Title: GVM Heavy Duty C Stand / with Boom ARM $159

I don't know about you guys but I've been searching for a boom arm for a long time now and there's not a lot of options out there that don't cost a lot.
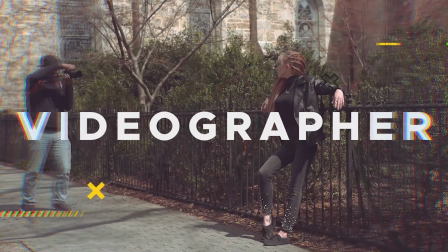0:06 What's up? I'm A.L. with A.R.J. Photography and Video. I'm a wedding videographer and content creator based out of Raleigh, North Carolina. Make sure you hit the like button and if you're really filming the video hit that subscribe. I currently have an Avenger C-Stand with a 40-inch grip head and it's just not long enough to boom my nail light over when I'm filming my YouTube video.
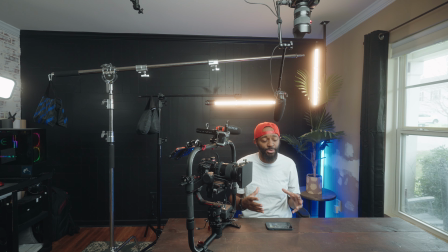0:23 What happens is I have to frame my shot a lot tighter than what I want to crop the C-Stand out. You actually probably can see it in this shot right here. I really want to shoot this shot a lot wider so I can get this whole ring grip in the shot but I'm not able to if I want a hair light.
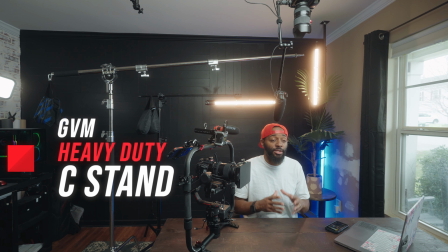0:39 Today we're going to be looking at this GVM heavy duty c-stand that comes with the included boom arm and sandbag. Comes in at $159.99. The max height is 10 feet. The boom arm extends from three feet to seven feet. The low capacity of c-stand is 45 pounds and the low capacity of the boom arm is 11 pounds. I don't know if you noticed but I actually have a hair light boomed over me, which is a NAND light. So let me turn that off so you can see. So this is with no hair light. Now let me show you with a hair light. Now let's take a look at the GVM C stand to see how I can boom this out a lot further and get the light stand out of the shot.
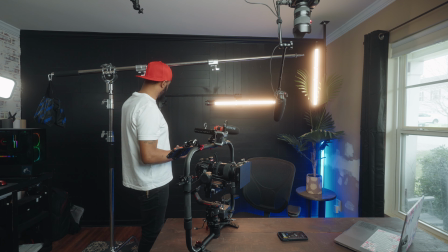1:19 So we're going to switch over to the Y camera. So as you see here, we have the Avenger C stand with a 40 inch grip head and
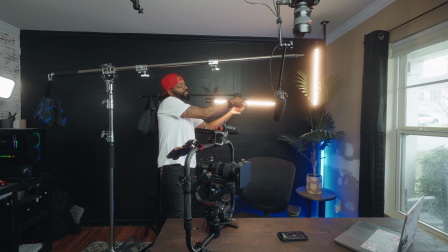1:26 then I have a baby pin with the NAND light Pablo tube boomed over.
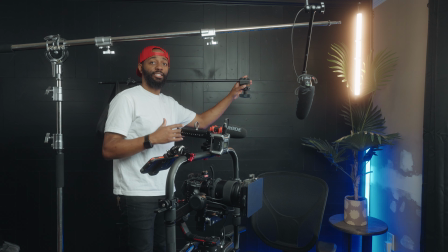1:31 Now let's move this Avenger C stand and let's boom over this GVM C stand.
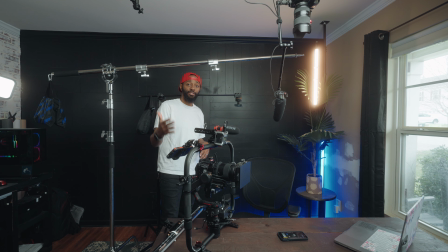1:35 I'm gonna boom this over a lot further than that 40 inches and what's that's gonna allow me to do is get a wider shot on my main camera for my YouTube setup.
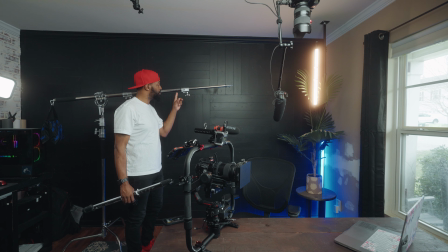1:43 One thing that I really like about this GVM C stand is that on this boom arm it already has a baby pin attachment
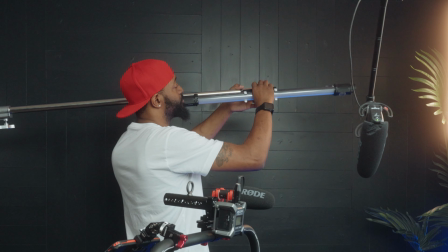1:50 on it so you can mount your lighting equipment on it you can adjust the balance right here
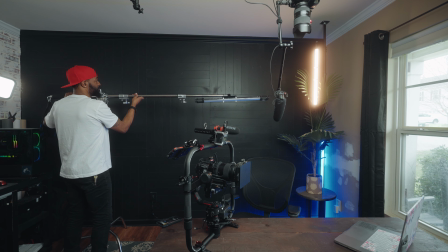1:59 you can slide this pole this boom arm back and forth to adjust the balance
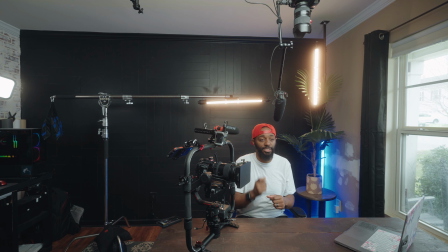2:09 so now when you look at this shot look how far this gbmc stand is out the way now i'm gonna switch over to my full frame camera and we're gonna get a lot wider shot i don't know about you guys but i just love the look of having this wider shot i just want to change it up every once in a while when I'm shooting my YouTube videos so everything isn't shot on a 50mm so tight. If I'm doing some videos and I'm trying to show you how to set something up, I want to shoot at a wider aperture like 5.6 or 6.3 and I want to kind of shoot a lot wider and show the whole table set up. It's nice to have this GVM boom arm that goes up to 7 feet. Now I still can have this hair light. That way I can still separate myself from my dark background but the light stand not be in the shop. This C-Stand with the boom arm and sandbag only comes in at $159. So I think it's really affordable. No matter what level you're at, I think this would be a great investment. If there's any other products you guys want me to review, make sure you drop a comment below. If you have any questions about this C-Stand or the Avenger C-Stand or any other gear, just drop a comment below. Make sure you like, subscribe, and hit the bell to get notifications.